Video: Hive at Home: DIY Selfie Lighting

Hi guys, it's John Miller here with Hive Lighting. I am at home. Hive Lighting is closed. We're here in California and this is where we make all of our products, which means we are all staying at home this week. So with that being said, I thought it'd be kind of fun to light my video chat. I'm gonna do everything with Hive lights. I'm gonna show you how to do it with our paradomes, with our modifiers, but I'm also gonna show you how to do a DIY version where I'm gonna take lights from my apartment and I'm gonna try and replicate exactly what I did with our Hive lights. I've got a B50C, I've got a Bumblebee 25C, and I've got a Wasp 100CX.
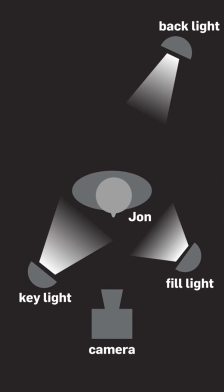37s
These three lights I'm using to do some classic 3-point lighting on my face right now. To control the lights that I have already set up, I'm gonna be using our Hive app. And with our Hive app, the first thing I'm gonna do is I'm gonna show you the difference between what I look like lit and what I look like with no lighting on myself whatsoever.
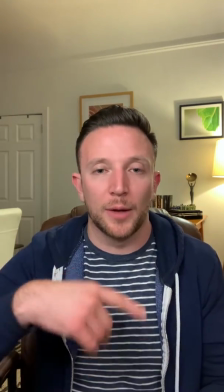55s
So this is lit.
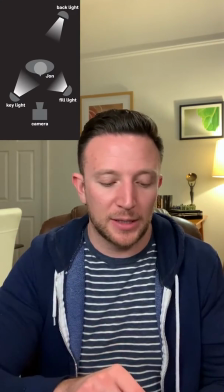58s
If I take off the B50C, which is my key, then I take off the Bumblebee 25C,
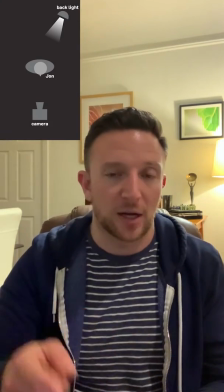65s
which is my fill, and I take off the Wasp 100CX, which is my backlight.
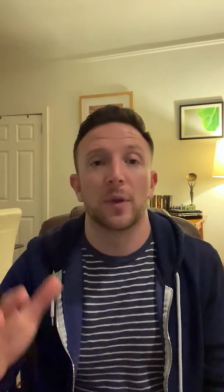73s
This is what this video would look like if I was just sitting in my living room with my overhead lights on and with the lamp behind me.
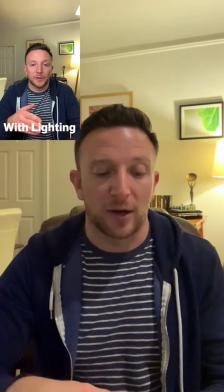81s
So let's look at the lighting back on and talk a little bit about how that's happening.
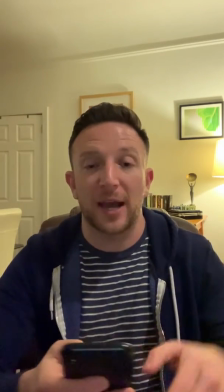86s
So open my app up again. I'm gonna turn it back on in the opposite order. So the first thing I'm gonna turn on is actually my backlight.
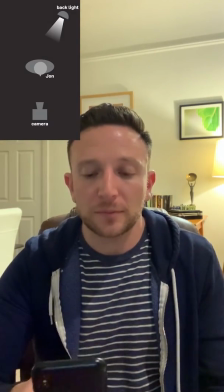93s
So you can see that there. Then I'm gonna turn on my fill.
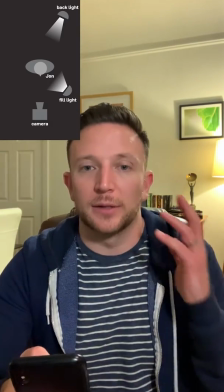98s
So you got that fill light right here.
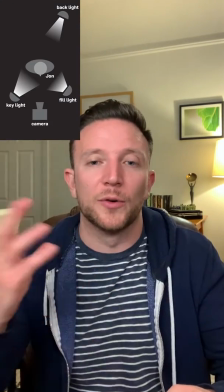101s
But finally we have our key. A much better lit 4 camera, so overall the entire image is more dynamic, better exposed.
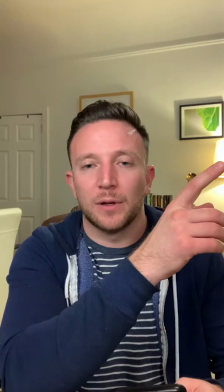108s
I have left a little bit of contrast between the output level on my fill and my key, so that I'm not completely flat.
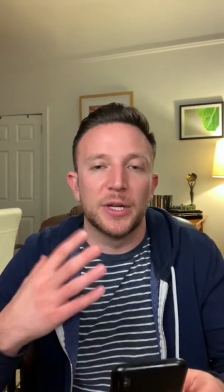116s
Once you've kind of set up the orientation of the lighting and you see what each light is doing, you can also play with the output level and the color temperature.
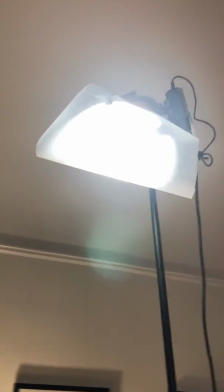123s
The backlight behind me, and I could go very bright with that backlight, but instead I really like the level we had it at.
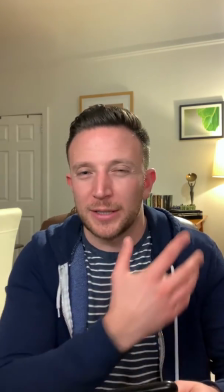130s
What happens when you go too bright with the backlight, one is it feels artificial. You start to feel like I'm lit.
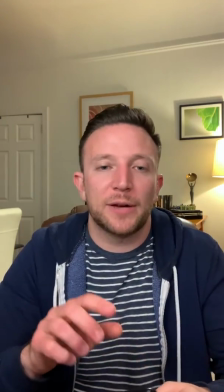135s
It's a little bit too dramatic. Okay, I brought it down to 30% now, and I really like that.
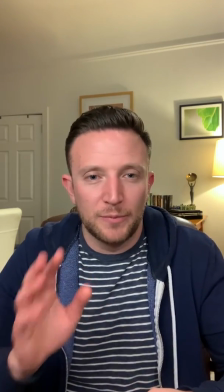140s
And the reason I really like that is that for the most part, you're not gonna notice it.
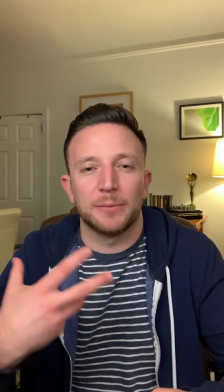144s
However, if I get rid of it, it's gonna immediately make the frame less exciting, less dynamic, a little bit less interesting to me.
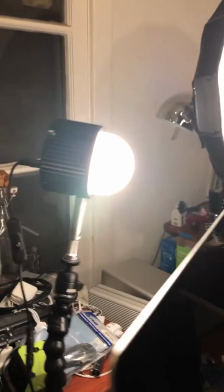153s
I like that contrast. Obviously right now, because I've got this light source so close to me,
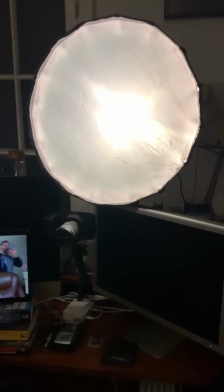157s
I do pop from the rest of the scene. Also because I have this light source so close to me, this feels more lit to me.
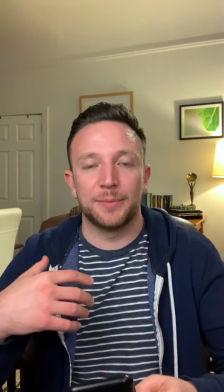164s
When I add this element behind me, yes, it's actually technically more lighting,
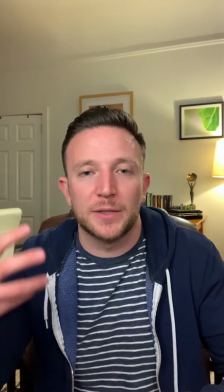168s
but the whole entire feel of the space feels a little bit more dynamic and actually a little bit more natural.
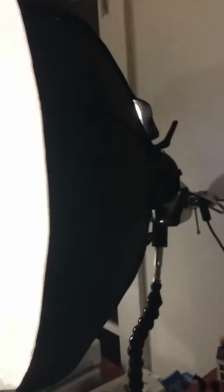173s
We can also look at the contrast level between the key light, which is our B50C, and the fill light, which are our Bumblebee 25C.
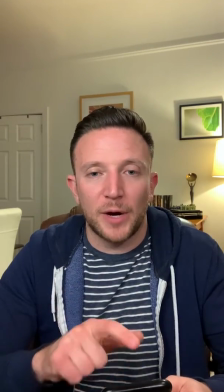181s
So I'm going to go take a look at the Bumblebee 25C. Right now I have it actually dimmed down relatively low.
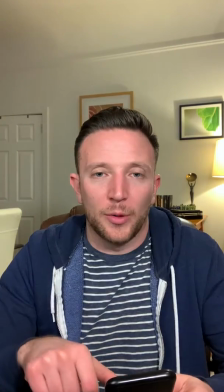188s
So I'm going to bring that output all the way up. And so this feels a little bit harsher to me.
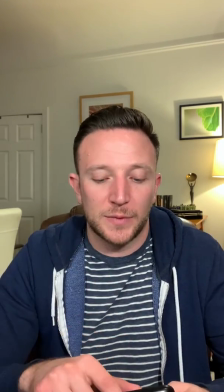194s
It is a little bit flatter, it's a little bit more even. So this is what the same light at 50% looks like.
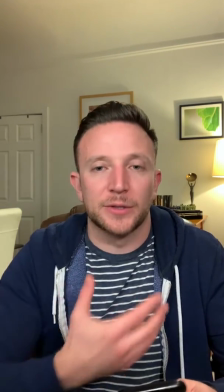201s
Already feels more natural to me. However, obviously there's now clearly a bright side and a less bright side to my face.
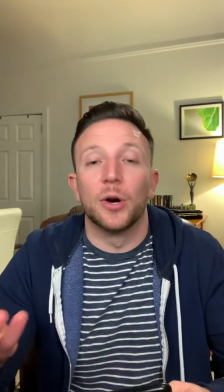209s
Again, that actually also feels more natural to me.
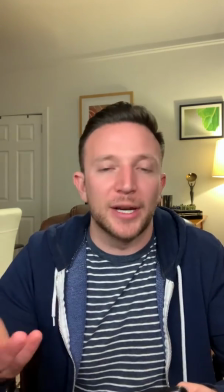211s
In most of my experiences, and most of the time, you're not gonna actually end up having a light directly in front of your face that makes you completely evenly lit.
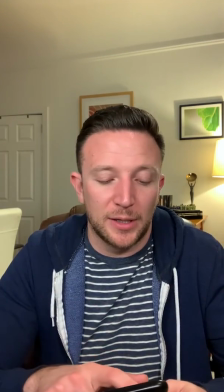219s
Finally, I'm gonna play with my key. You know, this is sort of the most important light on my face, probably, you could argue.
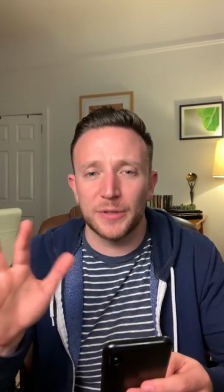226s
This would be the key at 100%. Personally, I think this is way too bright at this moment.
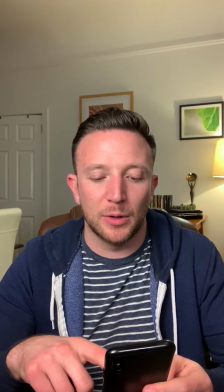231s
A little dramatic and beginning to feel a little harsh. So I'm gonna actually bring this down to 50%.
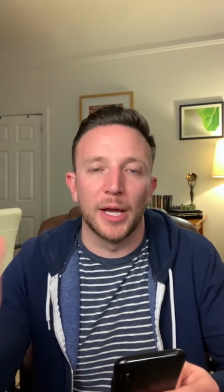239s
And I really like where this light kind of lands.